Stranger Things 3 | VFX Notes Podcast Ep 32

fire out of its mouth again i i'm not referencing any other particular show there or anything like that but i'm just saying they've managed to have very distinct different fight scenes in stranger of things three yeah always a tricky thing to do in these series of multiple episodes because you're trying to keep
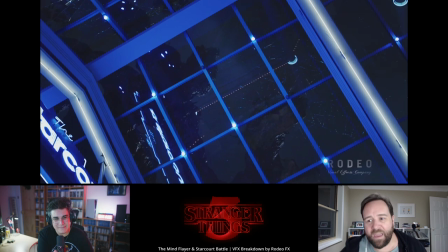1862s
it interesting for the audience um and then obviously hugo that led to this
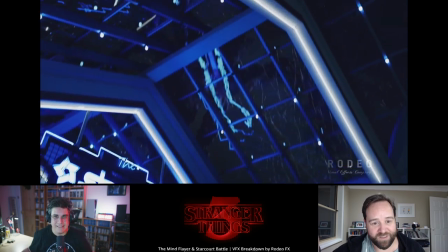1867s
big monster in the mall sequence uh star court yeah uh with the
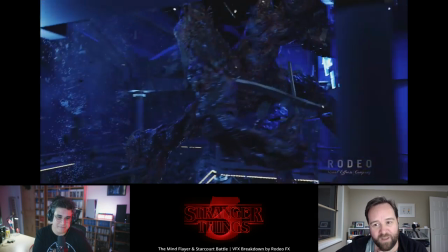1872s
mind flayer and it's like full form right but now this thing's like 22 feet
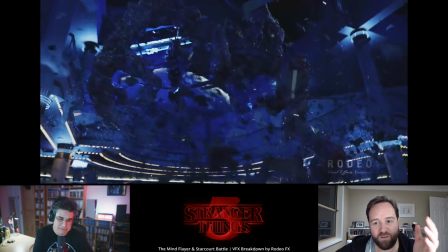1877s
high and it's really got all the limbs it's gonna to have um
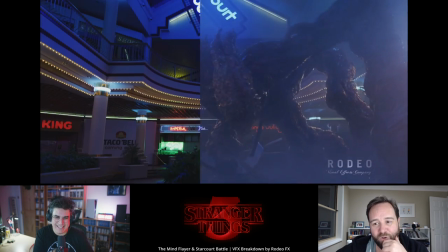1883s
and it's crunching a real mall i mean hugo i i haven't
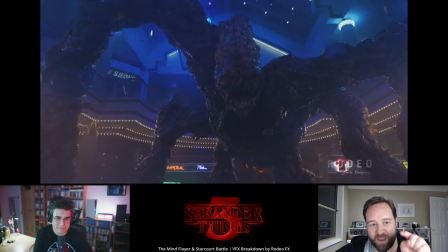1888s
i haven't actually gone back and worked this out but did they shoot
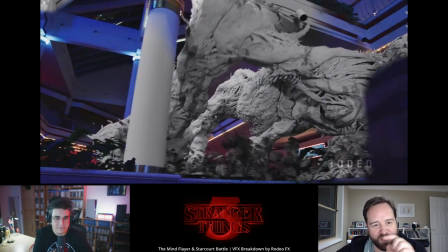1892s
do you know like you know like a disused mall or did they build one
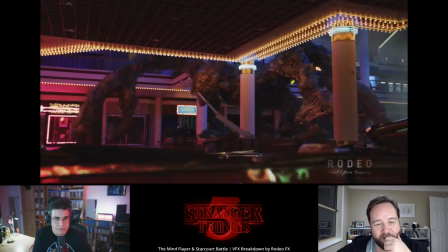1897s
as i understood it's a disused mall that they've used and then there's of course
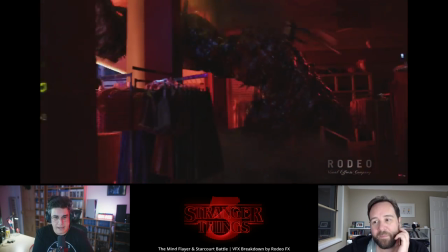1902s
some external shots are full cg of course but some of them are not like it it's a mixture of both a set design and also a real mall and
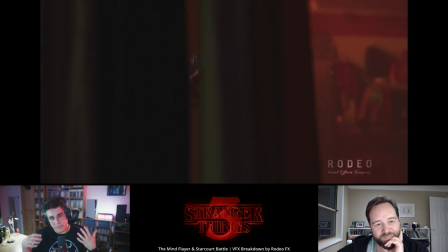1909s
also a full cg mall but um this it's funny they they set up the mall on it on episode two um no sorry episode
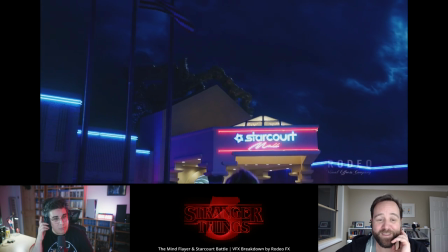1917s
three which is really cool and you know they go shopping and they even go to the gap where it's it's really cool that sequence when mike is having like
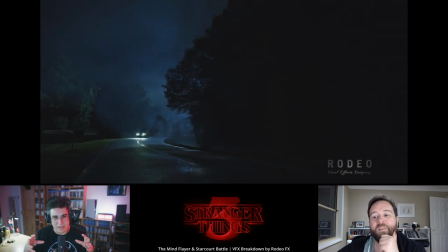1926s
when l discovers that mike is there it's a really cool story plot and also showcasing the entire mall celebrating the 80s it really brought
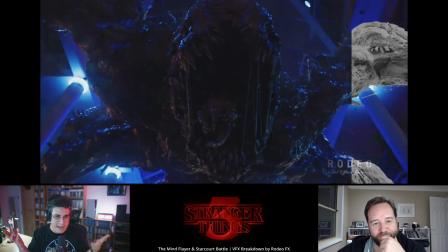1934s
me nostalgia because i used to be on the mall a lot i used to be a mall rat as well with my friends there was there was a huge mall just
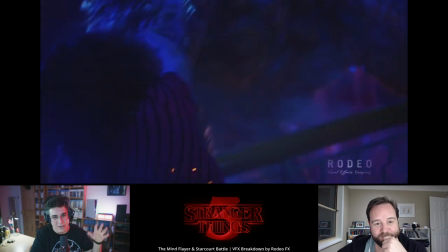1941s
next to my house in in in near lisbon in calouse and it was a gigantic mall we used to go and hang
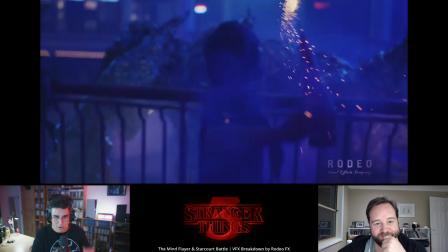1948s
out there all the time not as big as this one of course this is an american mall this was a portuguese mall but it's really funny how they
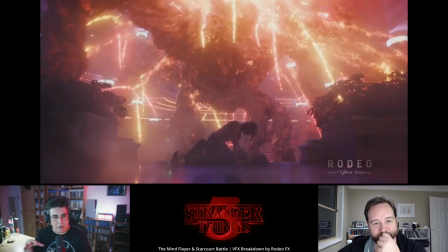1955s
set it up they even go to the gap where later on the gap will be very part of the of the sequence and even this
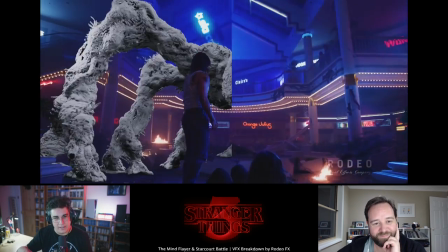1963s
really funny moment with the mannequin with the same clothing that Elle has that she bought on the Gap on season, on episode three.
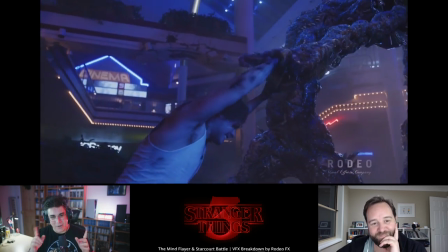1970s
It's really smart.
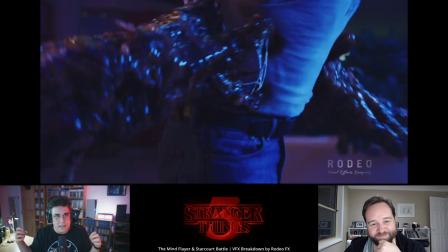1971s
And this mall gives a new, it really makes the scene incredible because it's filled with neon lights.
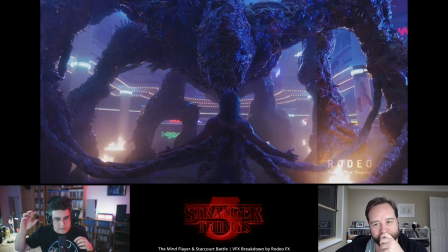1980s
It's filled with flickering lights. It's filled with signs, with restaurants, with shops.
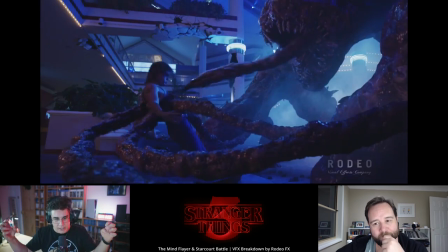1986s
And all of that is contributing lighting into this monster.